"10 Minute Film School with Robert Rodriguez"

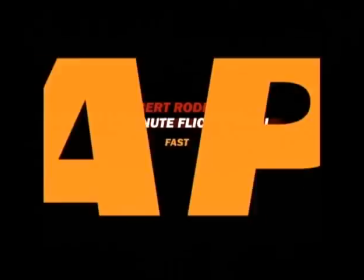[0:03]
Welcome to the 10-Minute Flick School. Fast, cheap, and in control.
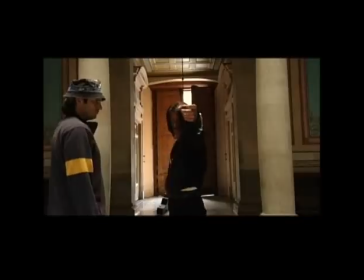[0:07]
Or rather, the importance of being well versed in special effects and technology in modern movie making,
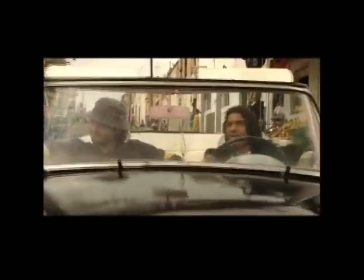[0:12]
so that you're not just cutting edge and fiscally responsible, but that you have ultimate freedom as well.
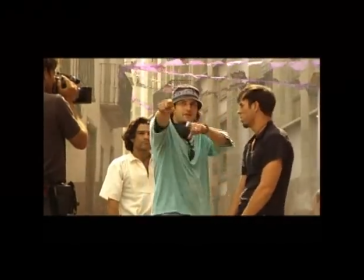[0:18]
We had to shoot this movie very fast, and with such a large cast, actors were not always on the set at the same time, even if they're in a scene together. This was the first day of shooting. Whip pan over to Salma Hayek, who wasn't even there because she wouldn't arrive until the last week of shooting.
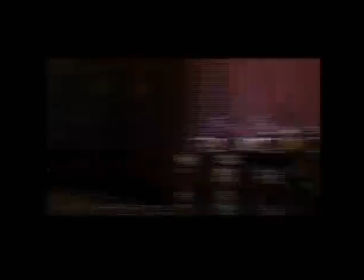[0:32]
That's when we shot this second half of the pan. And with a little edit in between, makes it look like one continuous shot to help tie them together.
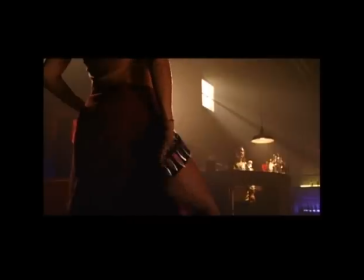[0:40]
That's a low budget trick, but so are the following tricks, done with a computer. In Desperado, I did a knife gag, and they didn't really work.
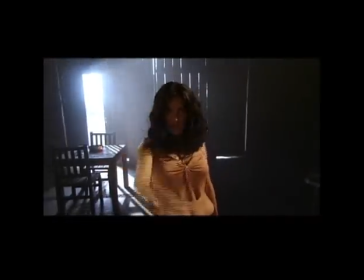[0:47]
We did them practically, and you're extremely limited by what you can do. For the knife throw in this movie, I just had Salma toss her hands out in a very dramatic, almost comic book pose. Reference is always key. I just dragged real knives across the frame to see how they looked in the light.
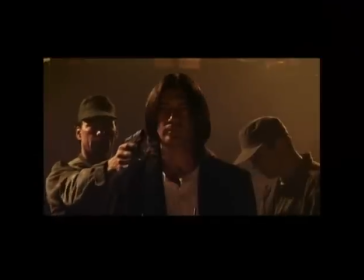[1:00]
For Antonio's reaction shot, I held 2 air canisters, the kind that you use to blow the dust off your lens. I put them right under frame, one for each side of his head, and on action, we blew his hair back. And the guys in the back react. And that's it. A little CG later and some gnarly sound effects.
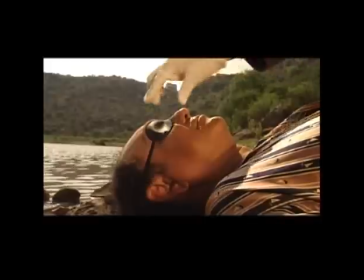[1:20]
And you move on. For Cheech's eye, kind of figured that a dummy wouldn't look real enough in sunlight, so I shot Cheech on the ground, then with a grease marker I just drew an outline of his body on the little HD monitor we had there.
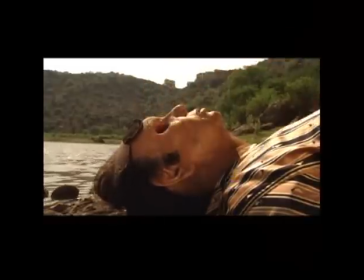[1:31]
Laid the dummy in the same position, lined it up to the grease marker outline. Put him together digitally, taking the eye cavity of the dummy and adding that to the real Cheech.
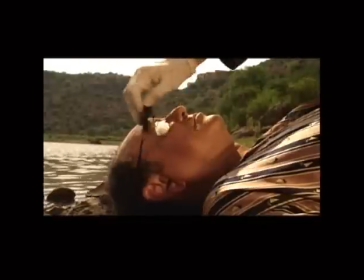[1:39]
That's why it holds up under scrutiny, because it's not a dummy. And the eye was really shot there on the set.
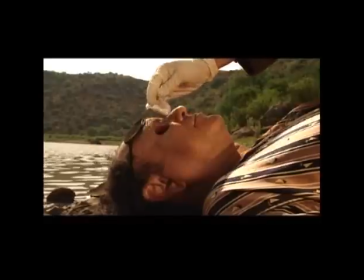[1:45]
That way it's really Cheech, and since it's a real cavity in real light, it doesn't look like a CGI.
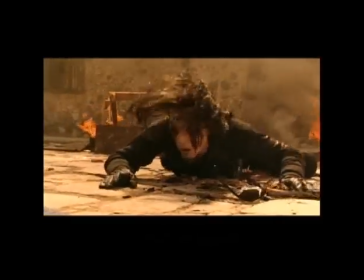[1:51] Well, I suppose I should thank you for not sticking it up your ass.
As opposed to Johnny's eyes, which were done completely digital, because he's in constant movement.
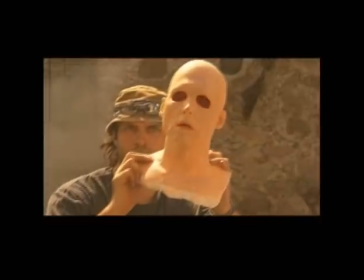[1:59]
Reference again is key. I had a dummy of Johnny's head so I could see what the eye sockets look like reacting to light.
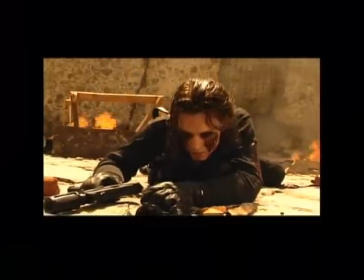[2:06]
So that when we built the CG version, it would be based on something that was real in a real situation. Originally,
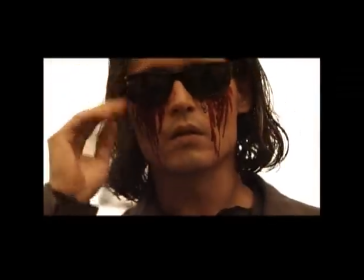[2:12]
I'd budgeted in for 70 effect shots, just based on the script, and it ballooned to close to 400.
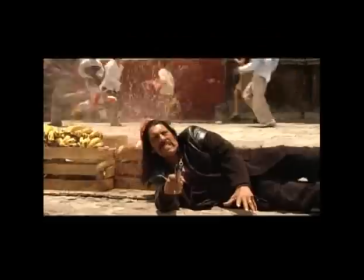[2:18]
And yet we still stayed under budget, because effects, again, are much cheaper these days.
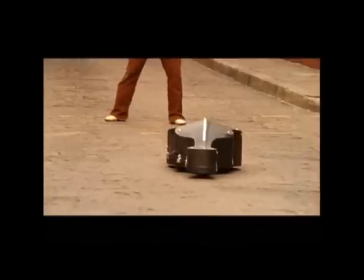[2:23]
And since we're shooting digital, any shot could become an effect shot instantly. We didn't have to scan the film in and record film in.
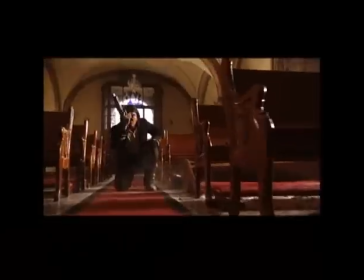[2:30]
Knowing that, when we came up against a problem such as no guns, we had no guns for the first 2 weeks, we didn't have time to get our movie guns across the border in Mexico.
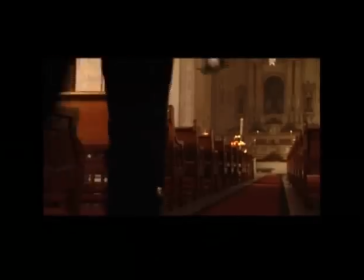[2:39]
So all we had were rubber guns for this church shootout. So I just had Antonio aim the rubber gun and mimic shooting, and then later we added in the flame and even the shells coming out and extra spark hits on the wall.
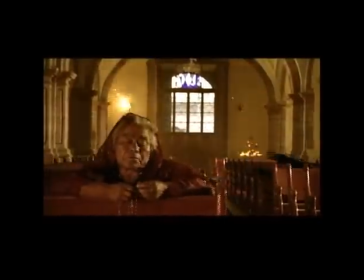[2:51]
It was great because then we could really shoot up the church without having to harm the church. We could put big holes in the walls digitally.
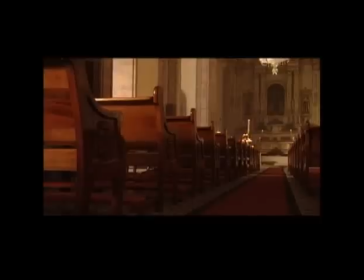[2:57]
The only problem was that Antonio had to get used to shooting without blanks in the gun.
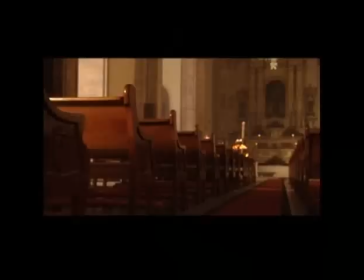[3:01]
For the first few takes, he was actually mimicking gunshots with his mouth because it was silent and he couldn't get a feel for it.
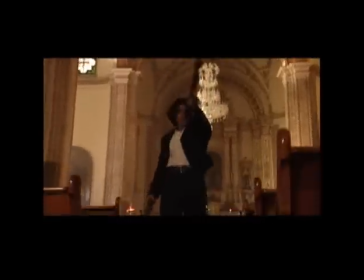[3:08]
But once he got past that, it worked.
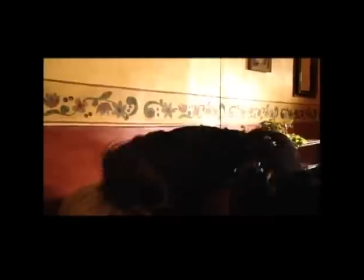[3:10]
Whenever you do gun hits on the wall, you can either squib the wall, which takes quite a bit of time, or you can shoot a spark gun at it.
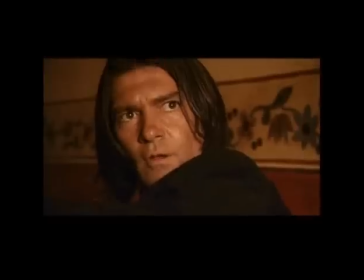[3:17]
Pretty lame. Again, since we shot this digital, it goes right into the computer, and we can add in more gun hits.
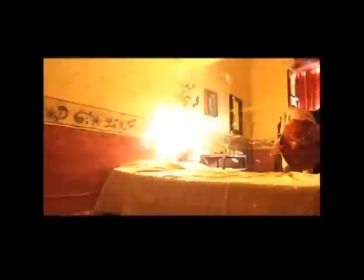[3:22]
Now, the reason I shot the few spark hits that we did was so you'd have reference for what they look like. Here's the hotel escape scene. Now, this was a scene I originally wrote for Desperado and cut it out of the script because I just figured it would be impossible to do.
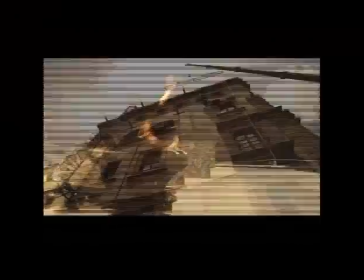[3:34]
And 7 years later, wire removal is much easier. So we still have the actors hanging there with no net beneath them, but they're securely wired to a crane.
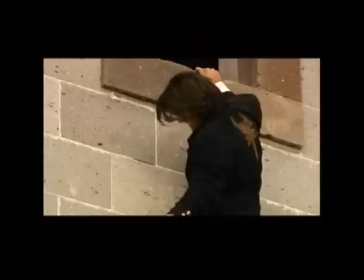[3:43]
All you do is erase the wire. It's still physically challenging for the actors, but at least they know they're not going to fall anywhere.
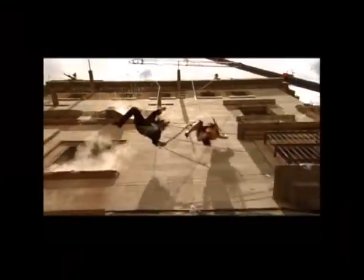[3:49]
I mean, we erase the crane, we erase the shadows.
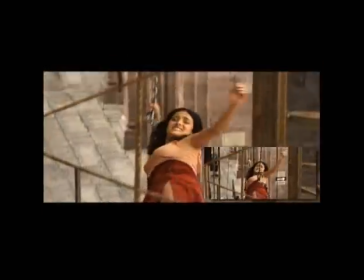[3:55]
So an elaborate scene like this, imagined years ago, is now possible because of the lowered cost of special effects.
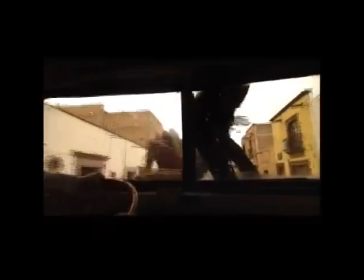[4:01]
Salma getting pulled, this is what it looked like before. We added in the bullet hits coming up behind her closer because we wouldn't have done that to her on set.